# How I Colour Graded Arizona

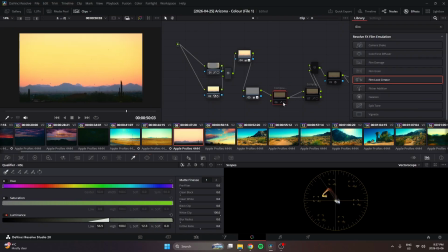45:09 This is glow. This, I believe, is glow to help with the strip here. Yeah, you can see it helps with the sky, adds more density and depth. And this is another one.
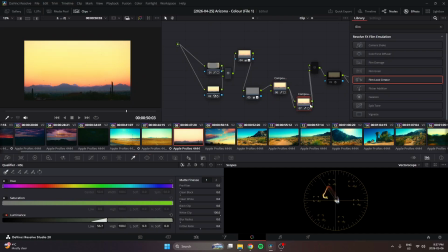45:19 Yeah, it's really pushing up that sky to really pop.
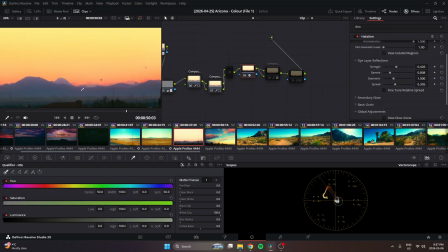45:25 This is halation. You'll see it help very minimally with some of the hazing.
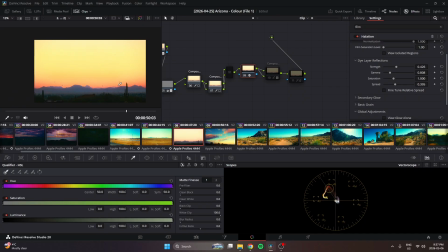45:30 You can see. Just cut out some of that digital edge. Okay, yeah, this is a color tone diffuser on overlay.
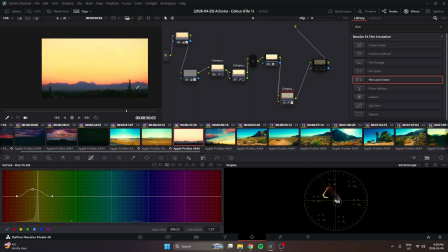45:37 I'm not sure why I did that, but it makes a big difference.
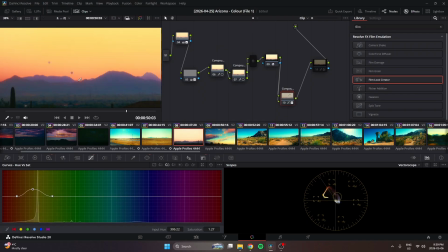45:42 Obviously, it's adding bloom, which is creating all of that red along the mountain side there, and along the cactus here, and it's just adding so much pop. Why I put it on overlay, I guess I must have just been flipping through
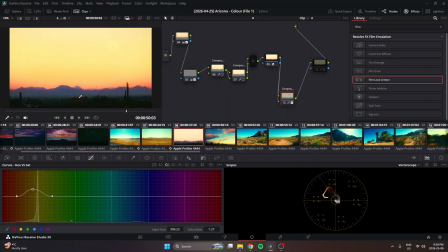46:02 composition modes, whatever you call them, and I just found overlay, and I was like, oh, that looks great. And then this is again the saturation
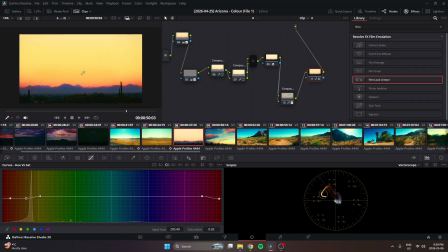46:12 with a little bit more custom saturation to reduce some of those tones.
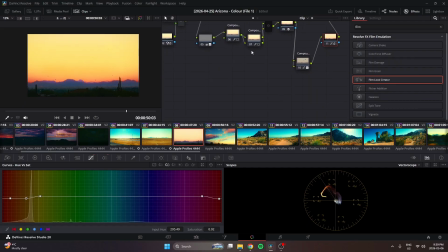46:17 And yeah, this is before, this is after. All of these to do that. And I also want to show the sky.
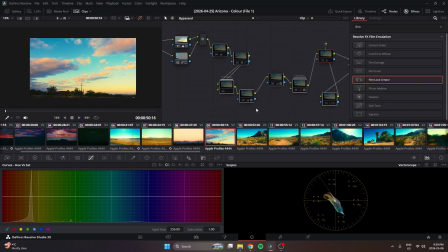46:23 Okay, now this is what it looked like before. This is probably the shot that had the most benefit from the second pass, I guess you could call it. Obviously windows, cool.
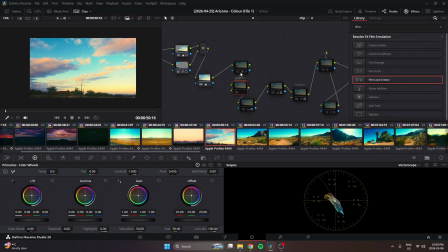46:38 Contrast reduced. I probably did that last. Now, looking at the image, you can tell there's
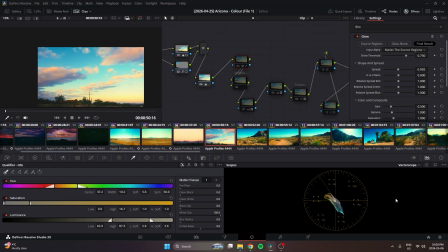46:46 literally every single color on the color wheel in this shot that I wanted every single color to show. I wanted it to, again, feel like cotton candy. I knew I wanted it to feel like it's glowing. I wanted it to feel. So I had a glow. Soft light, I believe.
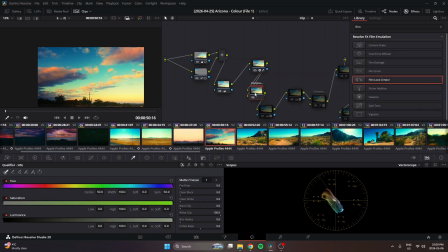47:04 Yeah. This is glow again, but with more saturation. And I don't know if I have it clamped to
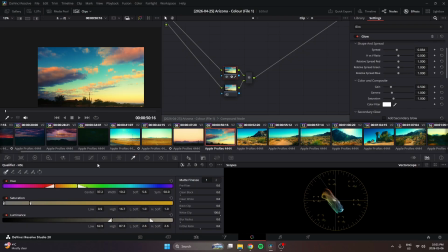47:18 oranges. I don't remember why I qualified it, but yeah, that's more saturation or more glow. This is to shift. I wanted more pink. I wanted these parts to punch pink more, so I added more pink.
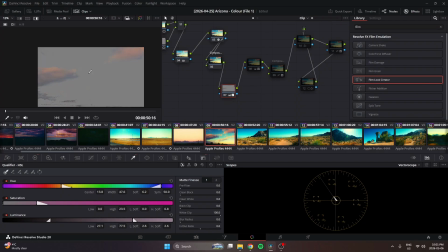47:37 I literally just added more. I qualified it, and I just pushed more pink with my primaries, and it worked.
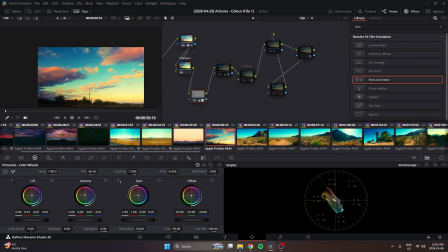47:44 It looked perfectly fine, and it looked actually great. So I was very happy with that.
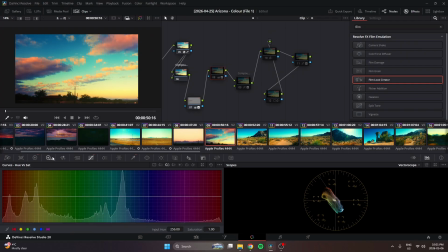47:50 And then we have a bit of a color fix. Some of the colors I felt like were breaking in some spots, so I had to adjust them a bit. Then again, we have our bloom and our color tone diffuser.
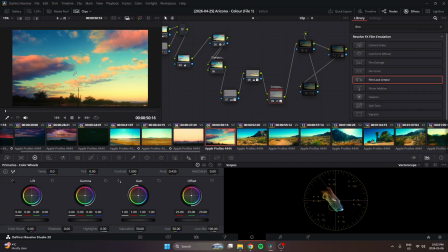48:04 That's helping, again, soften the image. It's just creating that heat and the radiance and summer feeling.
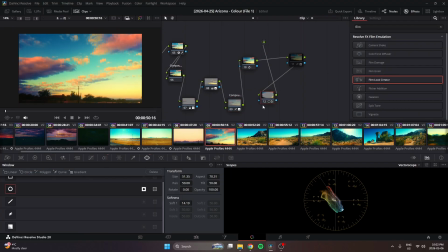48:12 This is our saturation push. More saturation with a window. I don't know why I did that. I'm going to be completely on. Oh, you know why? I wanted the edges to be more saturated. Kind of a weird, random. And then this is the color fix for the yellow that you can kind of see is breaking and turning green.
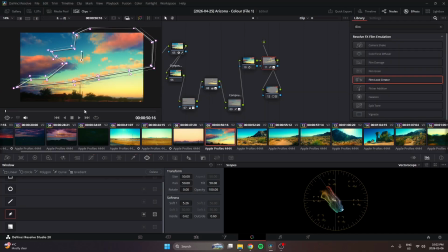48:32 I basically tried to heal it with a qualifier and a window. And it did help a bit, but yeah. So before, after. That's the shot that got the most love from the post
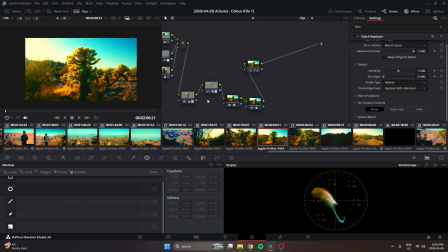48:51 second pass. And yeah, these shots, for example, again, like it's honestly night and day, but you would never, looking at the first pass,
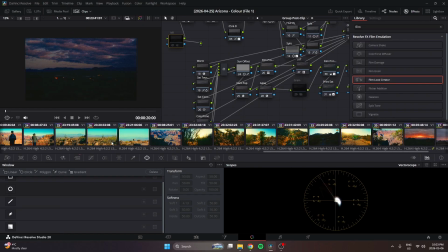49:02 you would think these shots are perfectly fine the way they are, but there's always that extra little bit you can give it.
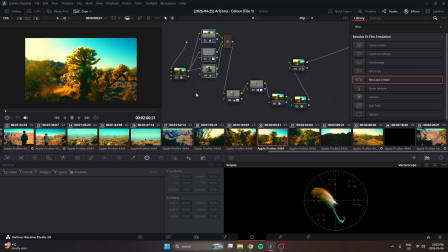49:08 Yeah. So don't neglect the use of windows or the importance of windows.
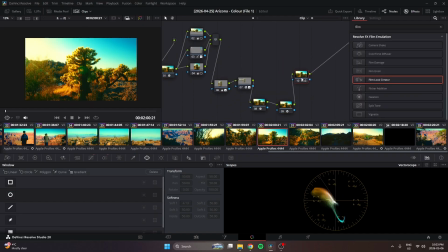49:14 Don't neglect the extra little bit you can push, and sometimes even a little bit more saturation. You can even push a little bit if you're trying to get for that punchy look. Like right along here, you can see how beautiful that cyan comes out, and the yellow in the sky, and yeah, the two-toning of the
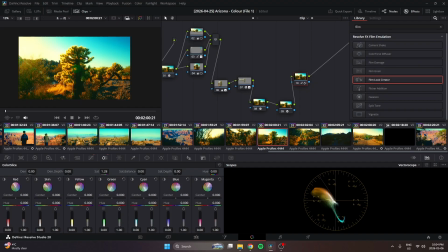49:35 plant here between the yellow warm side and the teal and cyan dark side is just, it comes to life.
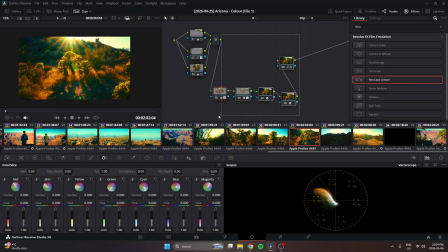49:41 It really comes to life. This is another great example of that. Yeah, this one is like, yeah, that's crazy.
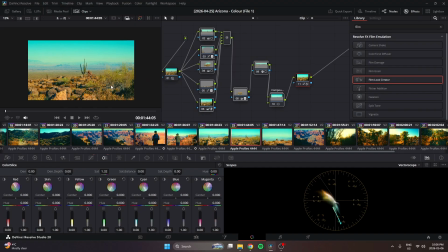49:50 This literally made the image what it was. If I didn't do this, it would have been flat and dull and lifeless. And now this is alive, vibrant, and filmic. You know, there's so much more intent.
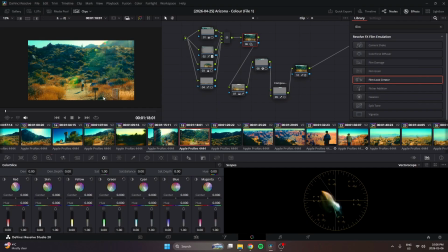50:04 Yeah, like, come on, look at that. Again.
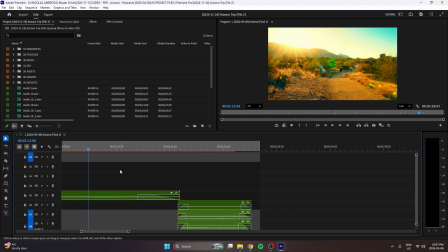50:09 But it's not done, like I said. Okay, let's go to our final, I believe, is what we want to see here.
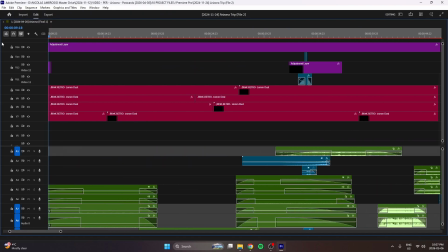50:18 So we added one last adjustment layer to the final project, and we actually used it to our advantage.
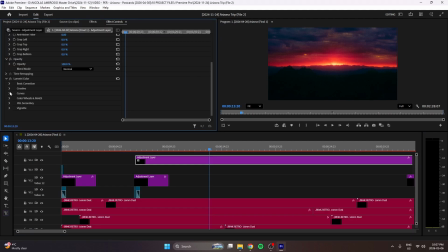50:27 So basically what's happening on this adjustment layer, all we're doing is going to our curves, and we're just bringing those shadows down. Because if you look before, look how lifted. What I find funny is you don't realize how lifted
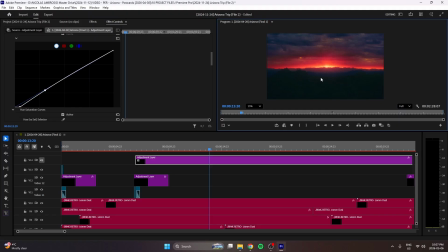50:43 and how extreme or how flat sometimes your grade looks until you bring it into a different program with a different background and a different environment, and then you really look how much depth we're missing, right?
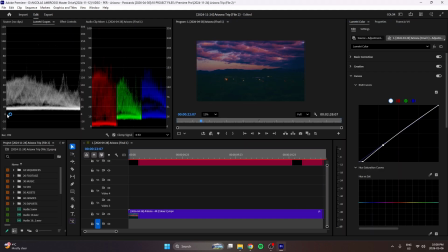50:58 And if you go to our scopes, you could see how far from zero we really are.
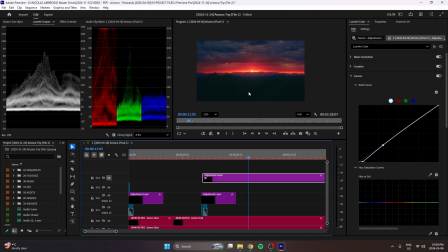51:04 Like I said before, we wanted it to clip, we wanted it to be lifted, we wanted that softness. And now that we have that softness, we can reintroduce that depth while maintaining the look and feel we've created by
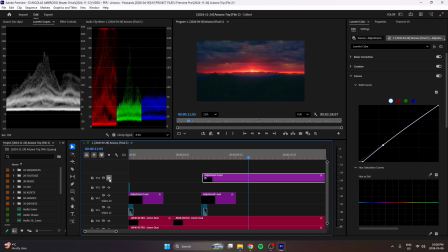51:17 dragging the shadows down. Look how much more drawn you get into the image. Right? The focus is clear. We're still not at zero. We still have lifted shadows, but it feels so much more alive.
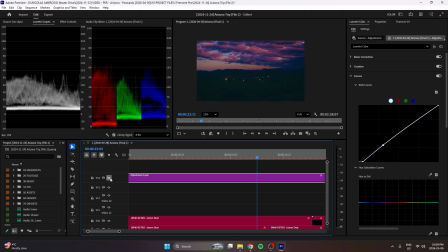51:36 So much more inviting. Now the subject of the image, which in this case is the clouds and the sky, are that much more interesting.
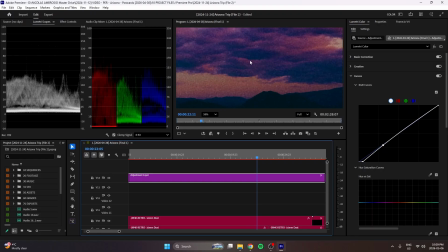51:46 Look how much more color we get out of this image just from dropping the blacks. That's how much more depth we get. Okay? Again, same thing here.
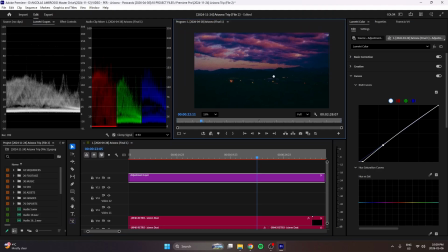52:05 Now, all these steps are your own filmic emulation because it's intent, first and foremost, that drives the cinematic feel. Look at the glow. That's integrated into the grain, you know?
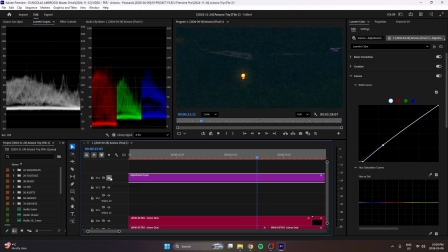52:19 The glow's reacting to the grain. That's now reacting to the depth we've just added. That's now reacting, and it's same with the halation. And all these steps create an image that feels alive.
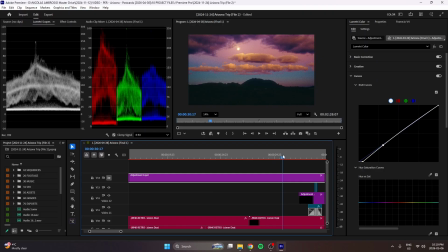52:36 Again, before, look how flat this looks.
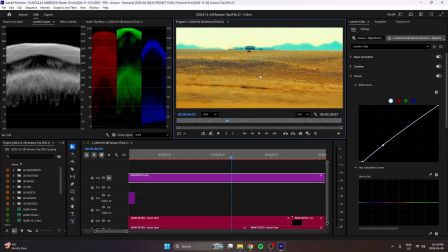52:39 After, even in a shot with no shadows, look how rich the colors get just from dropping that shadow.
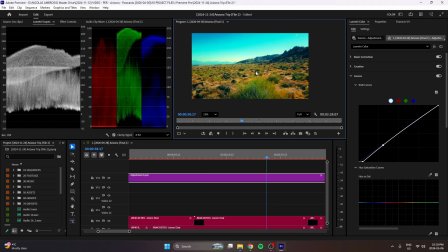52:50 It's night and day. Is a great example. A shot we looked at a lot before.
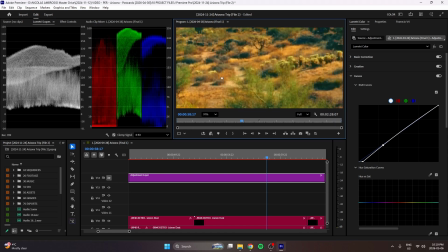53:01 And notice how our greens are no longer broken, by the way. I don't really know when that happened, but it just happened.
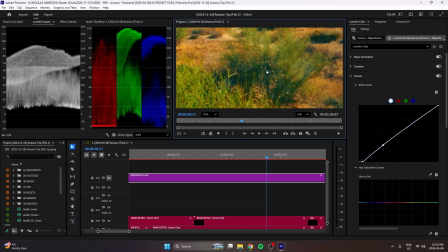53:09 It's all the mix of like the softness and the post print color.
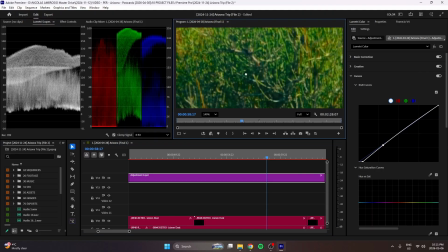53:15 But look at the blues that come out of the green when you drop that shadow.